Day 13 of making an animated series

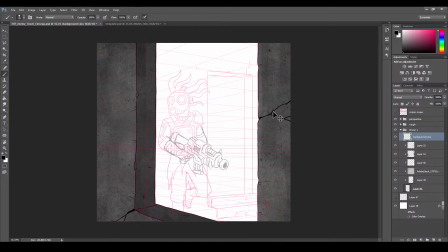Like you can hear, I don't know if you guys know punk rock bands, but you could have somebody screaming in the back with this type of music going.
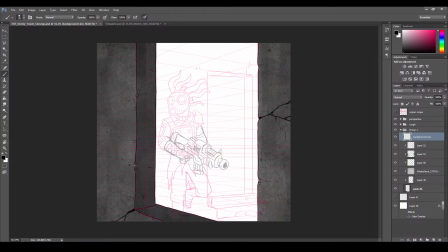That'd be tight. Hella tight. I gotta get rid of this rough stuff.
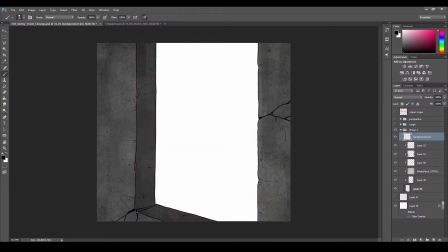It's making me hard to see. Yeah, I had a lot of good news today. Some of it I can't share because, you know, ongoing contract negotiation.
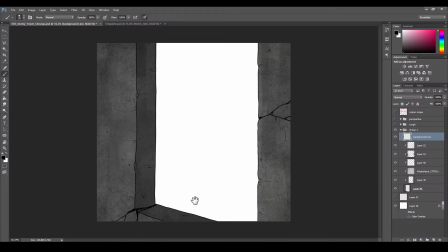But dude, things are looking up. It is crazy. You go from like the worst week of your life to the best week of your life. And it happens like very often with me. I don't know if it happened with you guys, but I don't. Every time something good happens, I'm always like, oh shit, something.
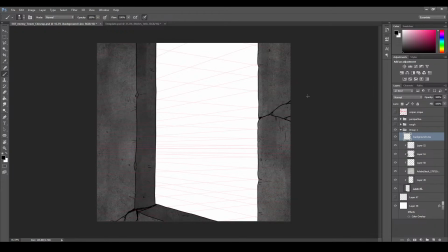You just know something's bad gonna happen. But because I've had such a bad week, I feel like the universe is just like, you know what? I kind of feel bad for you, and it kind of just gave me a break. I was like, thank you. So I'll take it, man. Hey. Hope you guys have been having a good week, you know?
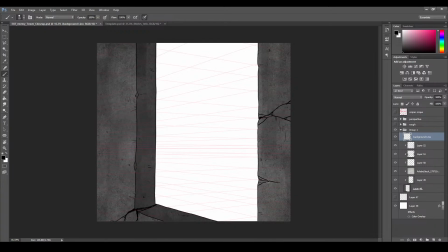Hope the good stuff been spread it out around evenly amongst my fellow Earthlings. Type shit, man.
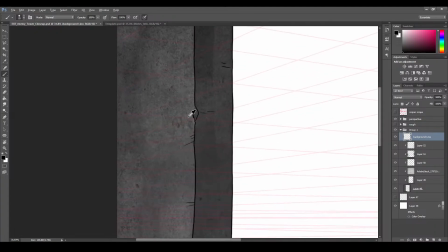Okay. I'm getting obsessed with these cracks. I'm trying to get
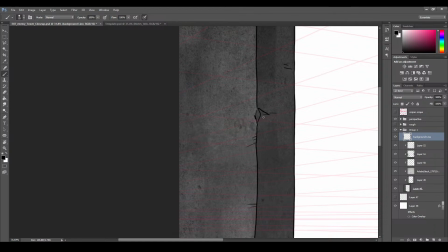pause, but I'm trying to get like a good realistic thing going on here, but like it's supposed to be rubble. This is post-Soviet type buildings where everything is just decrepit, no one's taking care of it.
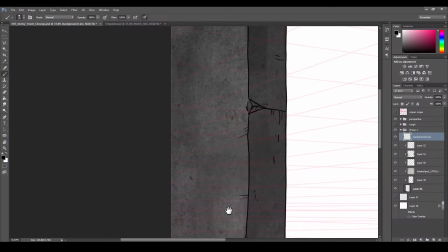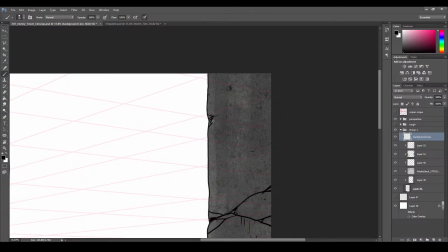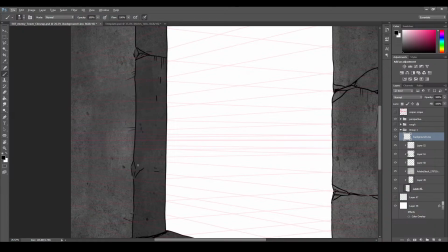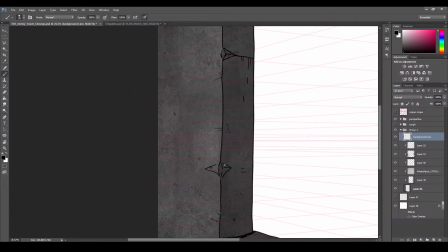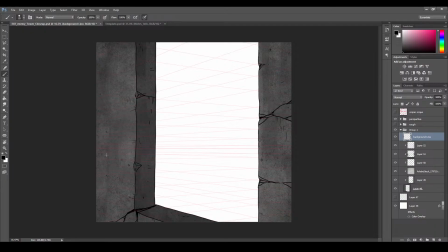That if we do anything, it's going to be just these gashes, and then definitely
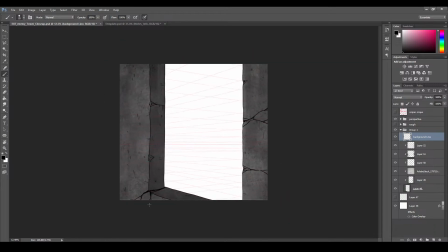some lighting, because I feel like the outside would be a lot lighter than the inside, so maybe lower this down or change the color.
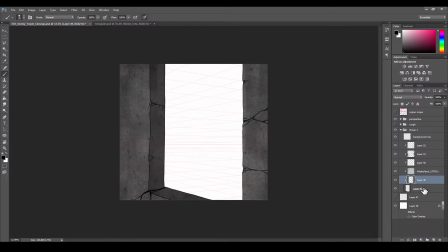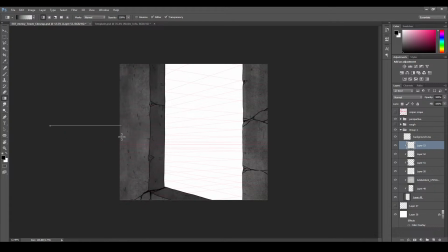yeah, kind of frames it, you know. You can use lighting for framing too.
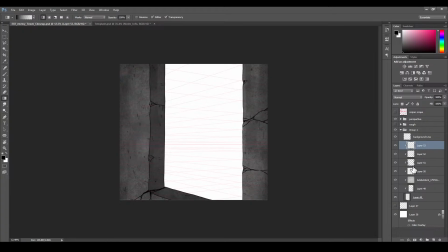This is already framed, but you can also use lighting, which is nice. I'm still not happy with this side of the wall, so I'm gonna disable everything and then try to do a lighter color on the wall, just because that's where the light is, the sun,
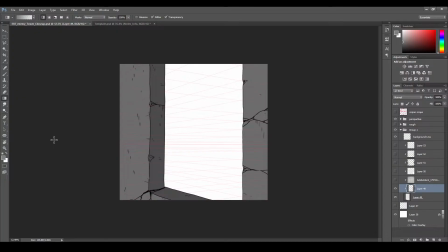and it should be a lot lighter than what we have.